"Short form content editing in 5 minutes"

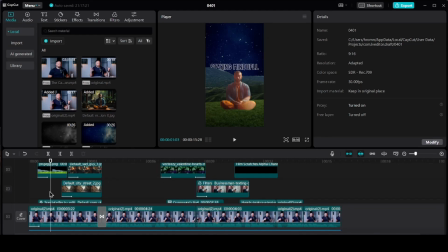(0:00)
Hey guys, it's Christian. So today I found a little bit of time for the breakdown of my last edit.
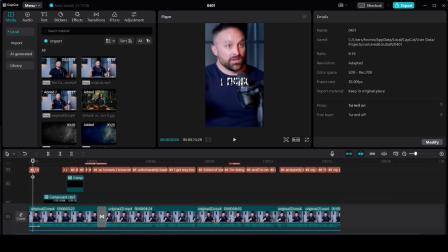(0:05)
So let's get started. So the first thing what I did here is basically a simple text animation and then person zoom in.
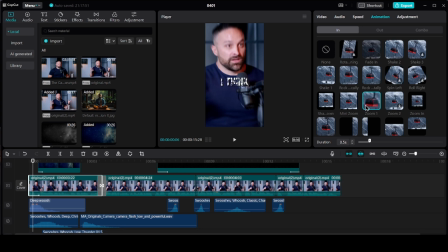(0:14)
So it's very simple. You just need to go to this animation section and zoom in for the person.
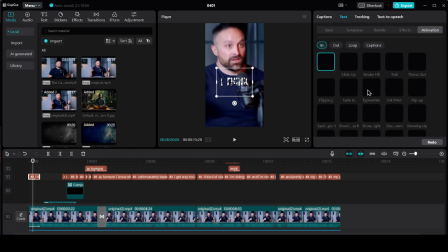(0:22)
The text says I think. So we go here, animation, and you can choose whichever animation you like.
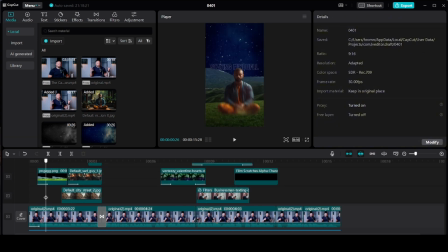(0:30)
Yeah, so as you can see, what I did here is this image of the mountain.
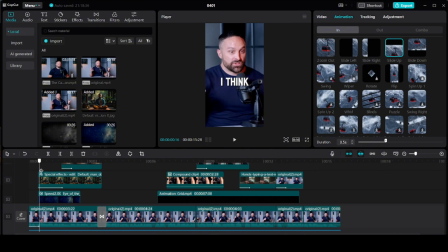(0:36)
The first thing is the slide up, then this AI character, same thing.
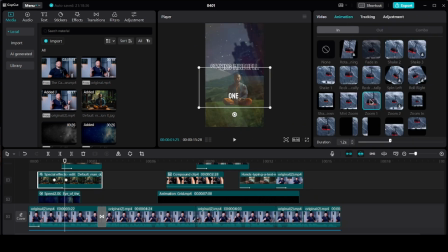(0:43)
I just used this animation of zoom in, and again the sky.
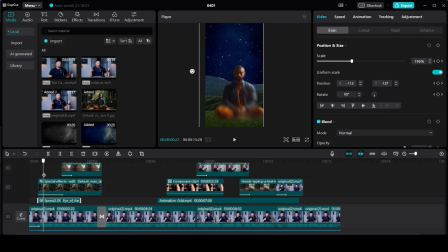(0:52)
I place it as a background in order to make it like look better as a zoom in. There is always some motion with the guy. I use the keyframes. Basically, what you can do with the keyframes is you can play around with the size,
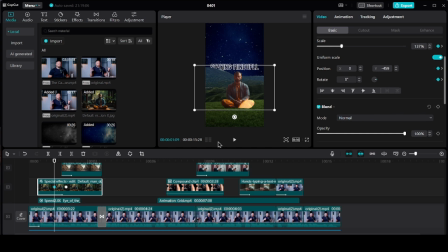(1:07)
you can scale it with the position, you can rotate, and so on. Now, when you want to play around with the position of these images or animations, what you can do is to go down the basic section, you go to the layer, and yeah, you basically play around with these layers.
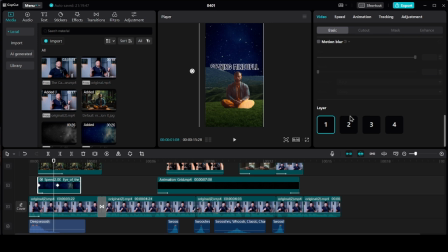(1:27)
So, for example, here the sky I used as a layer 1, so this is the background.
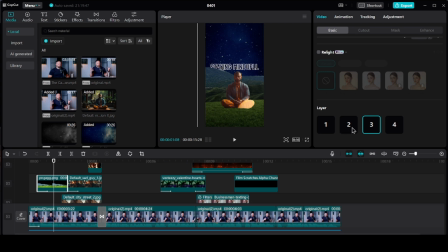(1:33)
Then for the third layer I used these mountains.
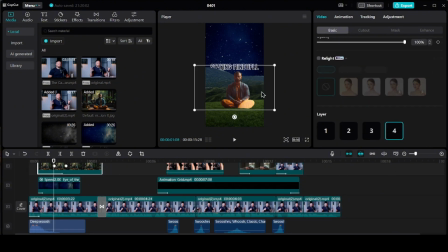(1:39)
Then the guy meditating is the fourth layer. For the second layer I used this text,
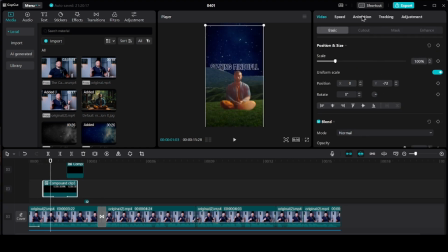(1:46)
and also what I did with the text here is basically just fade in.
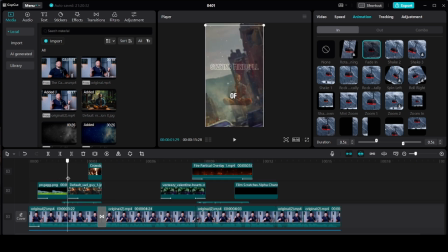(1:52)
So the next thing what happens here is this transition, basically city with the person and again text.
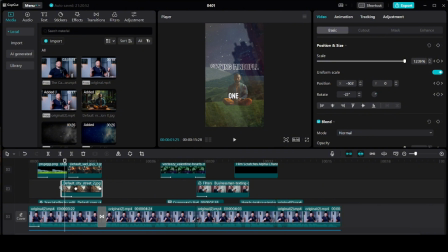(1:57)
So how I did this is basically with the keyframes, what I said in the beginning. So the first thing was again the city. The first layer is the city as a background, and in order to make it like rotating, you use the keyframe here.
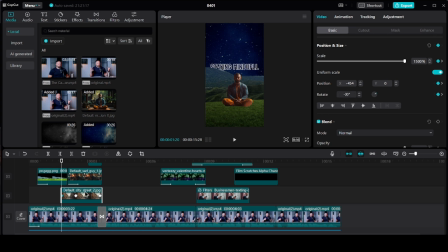(2:15)
Basically you scale it up and rotation on the minus 30 degrees, and then you bring it back to the normal.
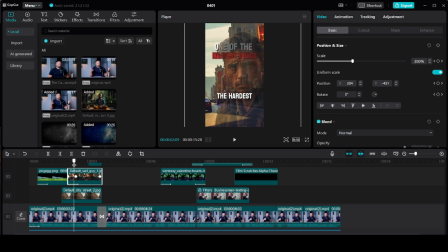(2:24)
Also this AI character, same thing.
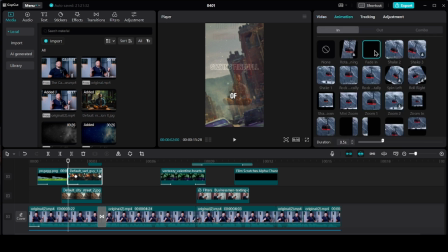(2:27)
I use the keyframes combined with the animation of fade in order to keep it like in motion.
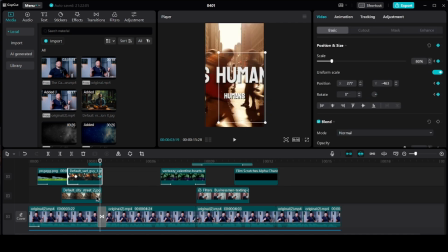(2:34)
Again, I use these keyframes on the person and on the city, so it's moving all the time.
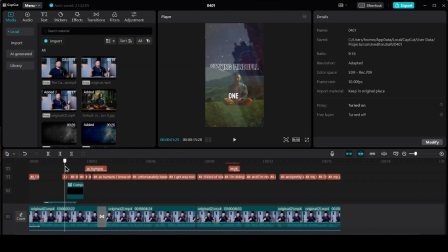(2:40)
And the last thing what I did here is again the text with the keyframes.
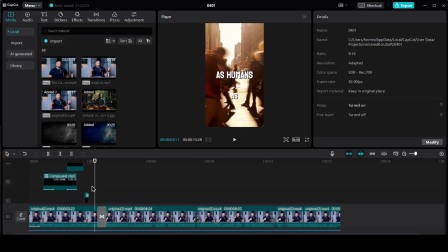(2:45)
Now it's followed by the transition. Here are the walking humans as the person is talking about humans.
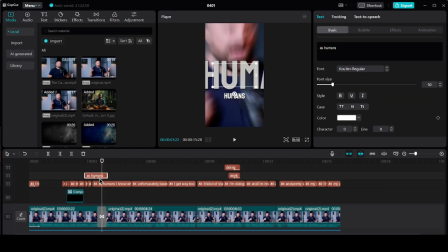(2:51)
So the next thing is transition. What I did here as well is this animation of the text.
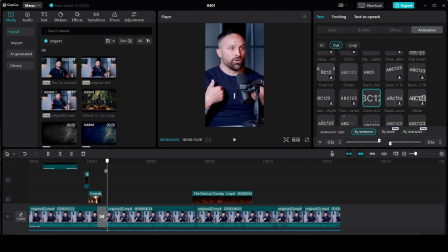(2:57)
So this animation is basically zoom in, yeah, and then I just let the person talking and just simple captions.
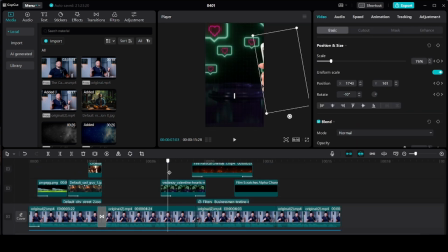(3:05)
Okay, so again, this social media background followed by this phone animation.
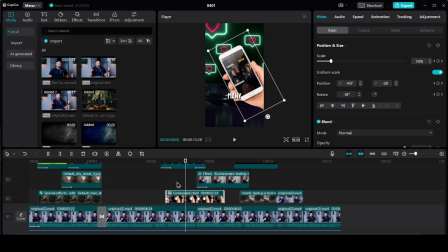(3:10)
So this phone animation I did with the keyframe. Next thing, what happened?
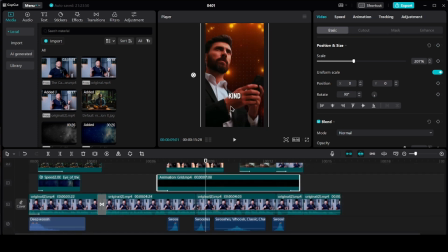(3:15)
Another transition, change of the background. Here I have two backgrounds, so basically this animation grid, as you can see, this one.
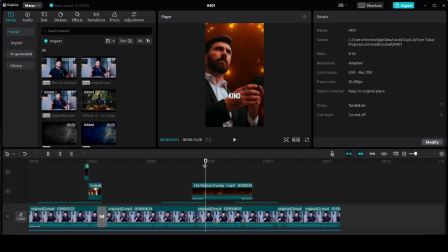(3:25)
Then also I use this fire effect to make it more interesting. And again, the person sliding up as well. So it's eye-catchy and it looks interesting.
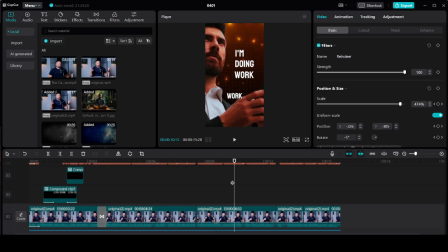(3:36)
Okay, now another transition, what we did before, the text zoom in as well.
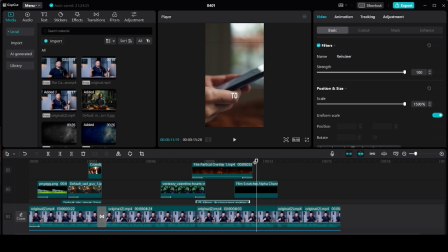(3:42)
And now we have just simple b-roll. Here the guy is talking and I'm responding to comments. So basically I use the b-roll of someone responding to the comments. Okay, and now here is the animation grid.
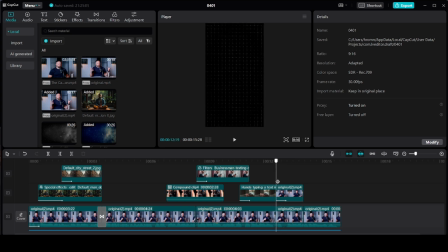(3:56)
And what I did here is slide up of the person.
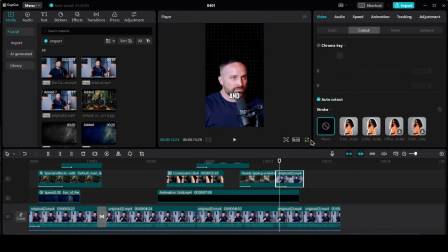(3:59)
If we want to make it look like this, you need to go to this cutout section, auto cutout, and you can slide up the person.